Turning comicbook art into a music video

This is Spring Shoe Tips and Cheats. I'm Pat Bradley. This is Charlie. Today we're talking about turning comic book art into an animated music video.
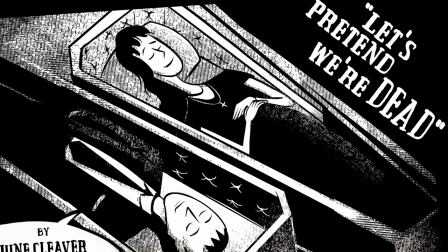[0:07]
I'm gonna use this example from the song Let's Pretend We're Dead by, once again, June Cleaver and the Steak Knives.
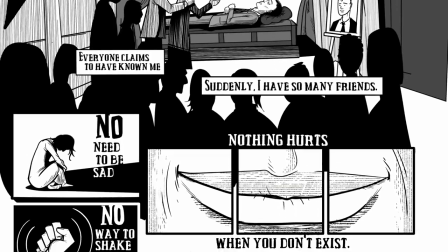[0:19]
Originally this is going to be the most minimal lyric video, just pulling illustrations from a book I was working on.
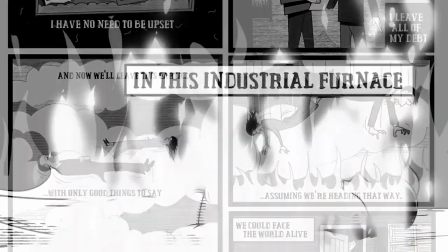[0:26]
I felt like some of the verses had some strong imagery and they were meant to hold up on their own just with some camera drifts. My big mistake in this project was not planning out the chorus.
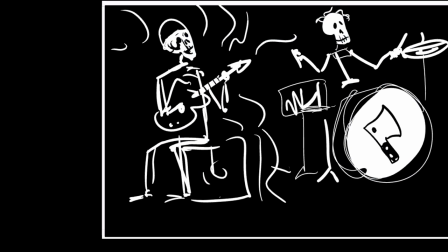[0:42]
I literally had this drawing in the storyboard for the whole chorus with just the idea that I'll figure this out later.
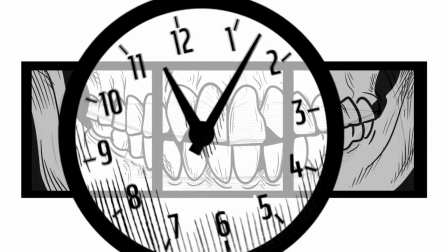[0:49]
And I'm pretty convinced that this project wouldn't have taken nearly as long if I hadn't skipped that step.
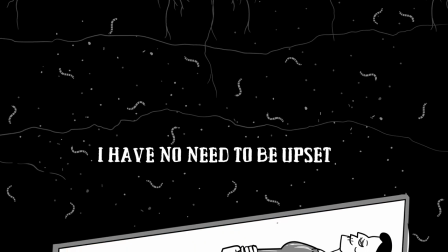[0:54]
So here's a few examples of the original concept where it was just still images and the cameras
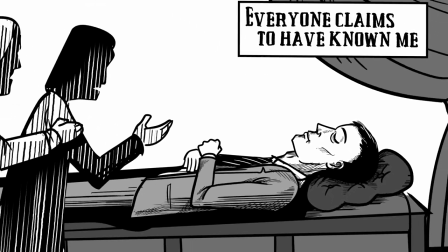[1:00]
moving and sort of revealing the lyrics almost like you're panning across a comic book panel.
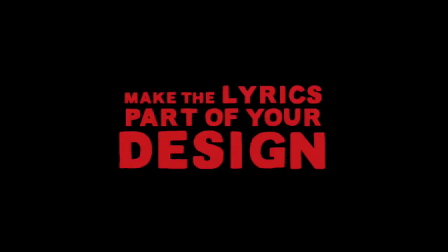[1:07]
Make the lyrics part of your design.
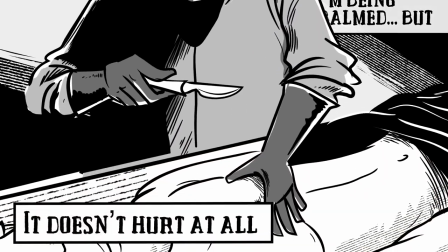[1:09]
And I like the idea of the lyrics themselves being able to be behind characters and appear in front just being creative with that.
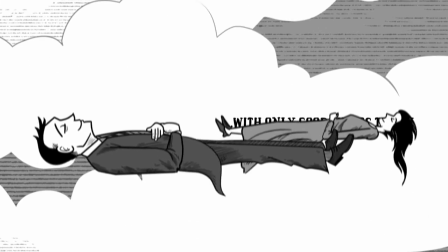[1:17]
In this scene our heroes are floating up to what they hope is heaven.
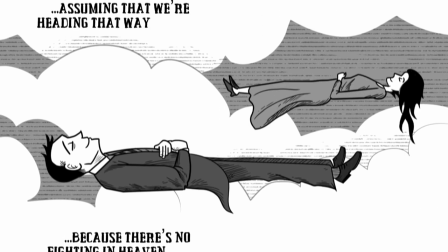[1:21]
This is a good example of the lyrics being in the background being visible but not getting in the way being part of the design.
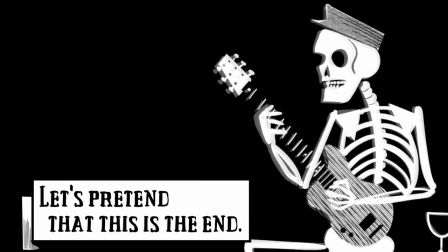[1:31]
So once I started working with the chorus and having these skeletons, they became slightly more complicated than my original concept.
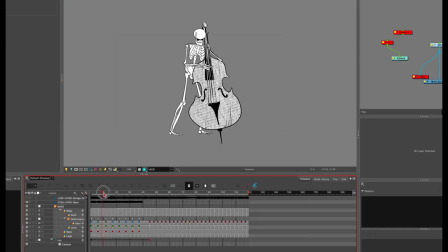[1:38]
For the chorus I ended up making puppet animation from the skeletons playing instruments. And to keep them from being too stiff I ended up doing some line boil,
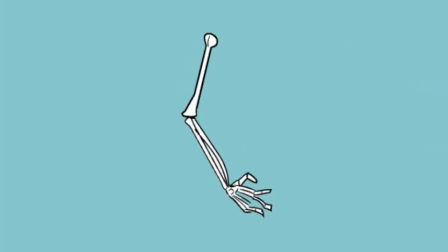[1:47]
which is when you redraw the drawings a few times so they have that sort of shimmering flickering effect.
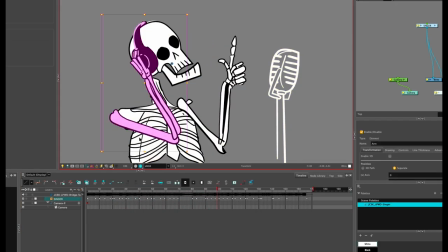[1:54]
So each skeleton is a little different. here's the singer made up of these parts doing the
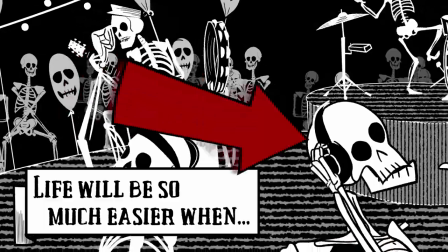[2:00]
absolute crudest of lip sync for the vocals i have
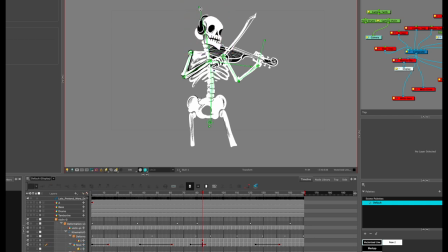[2:06]
a skeleton playing a violin even though technically there is no violin in the song it's just a pedal effect on the guitar so
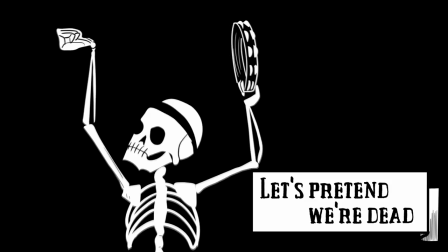[2:17]
there's a very crude and simple tambourine player i thought it'd be fun to have the drummer standing and really pounding that kick drum
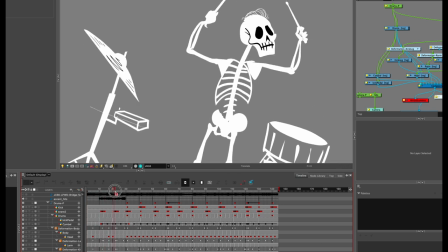[2:28]
And this is just a different version of the same scene where I have him hitting some cymbal accents.
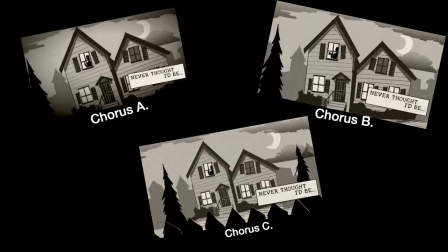[2:35]
Speaking of reusing scenes... Creatively reusing animation. So in music videos you have all kinds of opportunities to reuse animation,
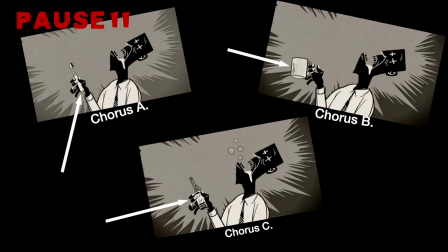[2:42]
but what I try to do is to change that up so the viewer doesn't just glaze over and lose interest.
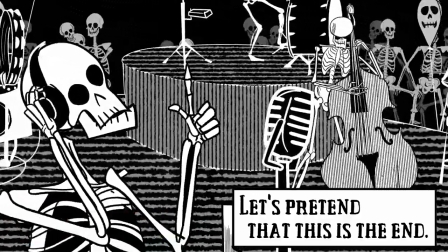[2:49]
You can reuse the same animation but have the camera moving slightly differently. And I think it's helpful not to use them in the same spot each time.
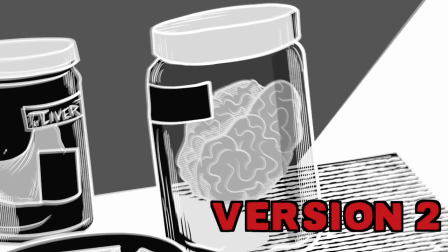[2:56]
Mix it up so you don't have the same animation lining up with the same parts of the song. You can double up the characters when reusing them.
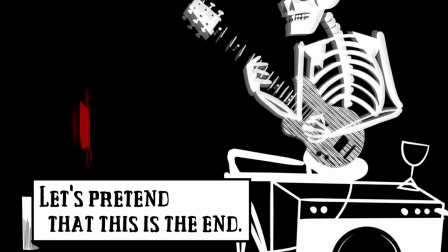[3:03]
You can slow them down the second time or add effects to them. Besides having different hats and guitars, these two are exactly the same.
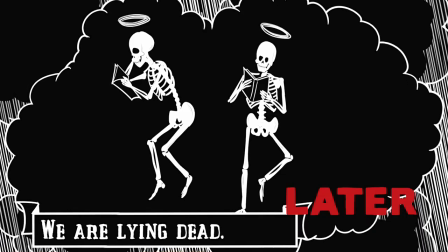[3:10]
First time we see this scene, they're floating on clouds. Then again later, they turn into skeletons. Since I actually animated the Gravediggers, they had to be in there more than once.
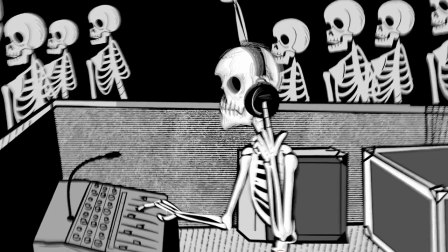[3:19]
You can even reuse animation from your other projects. Here's one of the background dancing skeletons by itself,
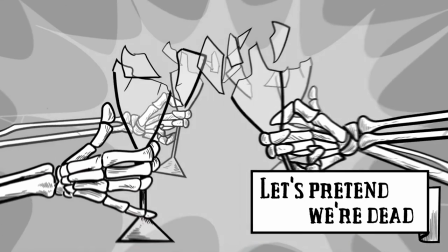[3:25]
but with a bunch of effects on it The scene has multiple cheers of the camera pulling back and this one just one with a bunch of flickering effects
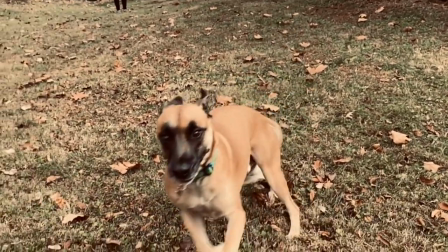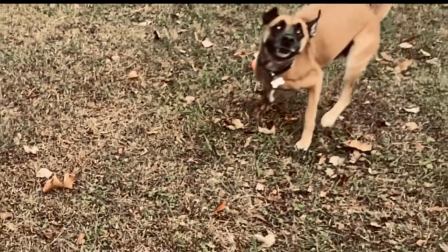This is one that I'm a little slow to realize sometimes here I'm using the negative effect which I've explained in another video.
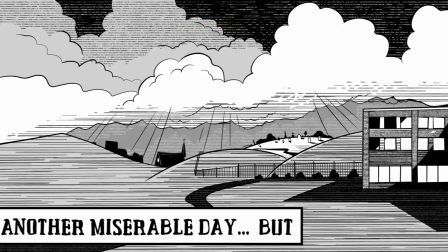[4:00]
I'll leave a link to that here So those quick flashes that go with the tom hits is what I'm talking about.